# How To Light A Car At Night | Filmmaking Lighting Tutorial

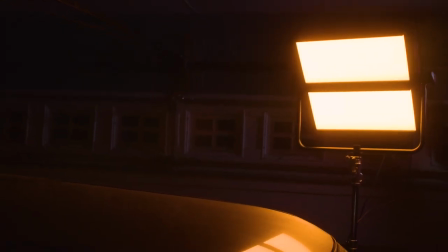To do that, we then took two, two by one Gemini lights, which are already massive fixtures,
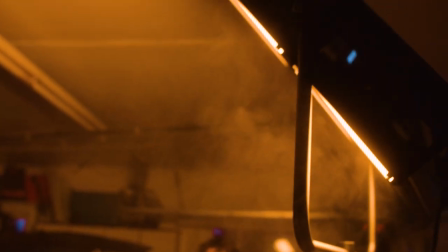put those two lights in a dual array up on a combo stand and touched the ceiling of the garage with it,
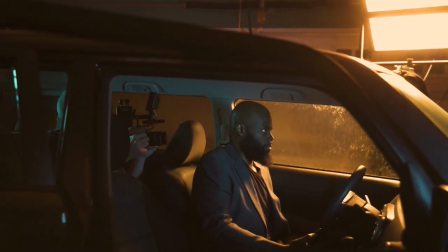that pointed it down at the corner or the A pillar of our car. Now, when we have our brightest light, our key light behind the talent in comparison to the camera, so camera, talent, light, that is what we would call reverse key lighting or upstage lighting.
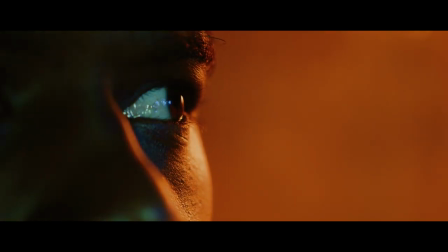It's a really, really cool mechanic that adds a lot of drama to our shots.
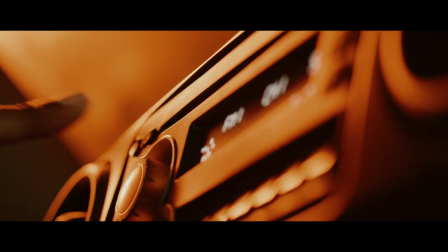It's not always appropriate, but depending on the story that we're telling, it does make a very, very cool look. And because we want this to feel very gritty and very stylized, much like a John Wick kind of look to it. We didn't want to then just blast the same kind of orange light or slightly whiter light back onto our subject.
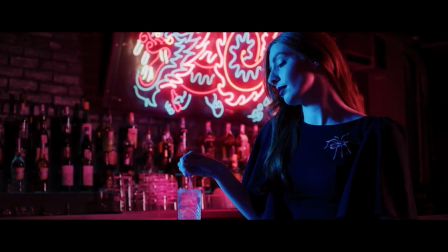We wanted to give it a stylized look. Something we went over in the bar sequence is the idea of contrasting and complementary colors. Look at a color wheel, go from one side of the wheel to the other side of the wheel. Those two colors, while being opposite, those contrasting colors will complement.
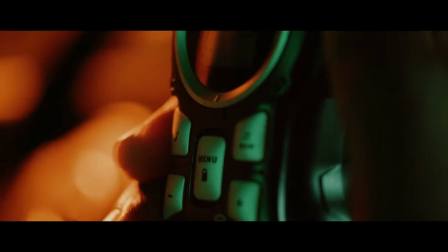The opposite of orange is this greenish teal color, and we didn't want so much of it that it looks like a new light source. We wanted just enough of it that the light would illuminate our subject's face while at the same time getting that cool complimentary contrasting light color. So we took two one by one Gemini lights.
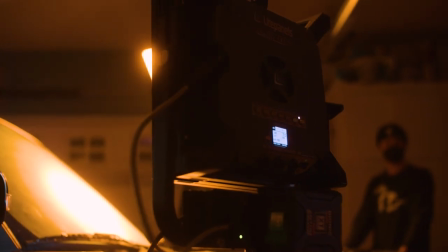We put one outside of the window on the front of the car and we then took the other, opened the tailgate of the car itself,
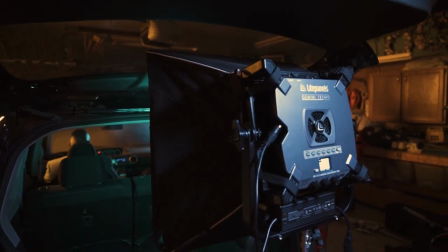put that inside of a softbox to kind of shape that light down and shown it through the back of the car.
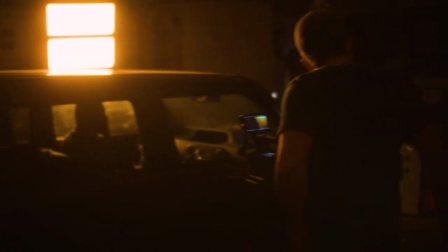This gave us a fill light that kind of acted as a wrap because it's coming from kind of two different directions onto our talent. So we can have this really, really nice hard key, but have this really nice soft fill wrap that's coming back up.
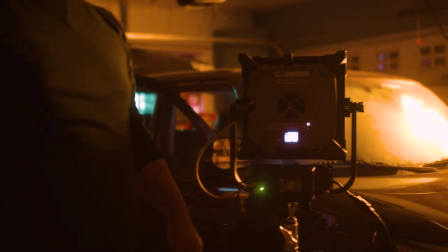We didn't need a whole lot of power on those two lights. I mean, I truthfully think that they were set like somewhere between like five and 10%,
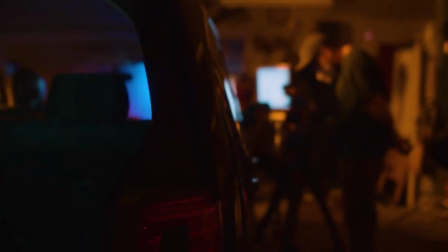but it's just enough of a pop that it gives us a lot of depth and detail in our subjects.
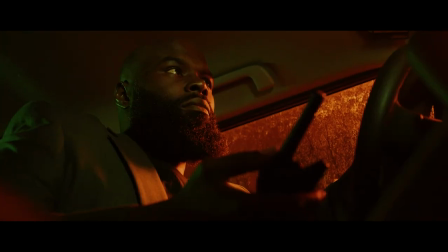Again, lighting bright for the spaces that we're in. If we didn't put those lights there, we could have this cool kind of silhouette-y look, but the problem with that is if we don't have definition on our characters, if we don't have catch lights in the eyes, if we don't see the skin tones of the people that we're filming, and it all just falls into kind of muddy darkness, we lose our storytelling capacity to really showcase an entire image. That's the key light. Those are our fill lights.
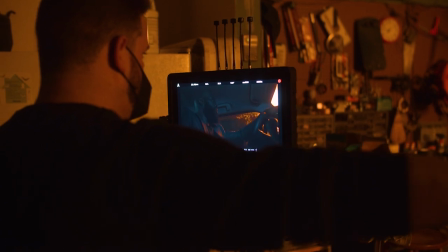And again, the idea of lighting spaces and not faces by having those three lights set up outside of the car pointed in the car gave us
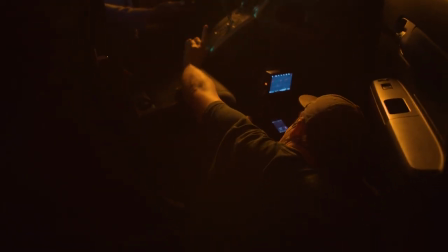the ability to have the camera operator kind of move in and around the space without having to change and set up lights for each of our shots.
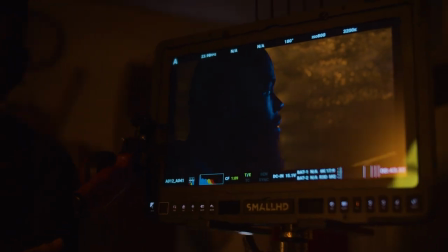Now we also had an effect light, which is the police lights, right? You see, as we hear the sirens come up we see the lights kind of flash across the face. And that effect was pretty simple. We took a one by one Gemini light.
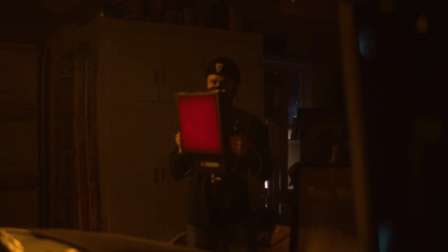We put a 40 degree grid on that or a honeycomb on that and just had somebody Hollywood that light So those lights can be powered by battery which makes them really easy to move around And so we just had somebody take the light and Hollywood again is what holding is when you hear
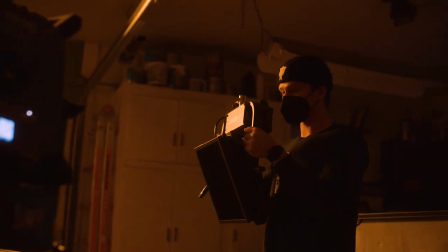somebody can you Hollywood this or Hollywood that? It just means can you hold that and become the stand yourself?
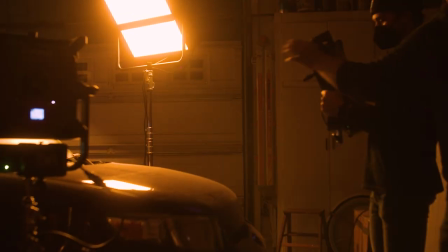So we had somebody Hollywood in that light and they would just do a pass over the subject, as if there were police cars that were driving by. And this goes to show, by the way, that your setups don't have to be super complicated and you can sell a lot of the effects, both in terms of lighting and kind of the overall aesthetic with your sound design. Audio is that important that you can make those feel the way that you want without having to go super extra or extreme with the way that they look. If there's a particular scene that you would like to know how it should be lit, go ahead and comment that down below. This series is going to continue until we run out of things to light which I don't think we ever will But there you go.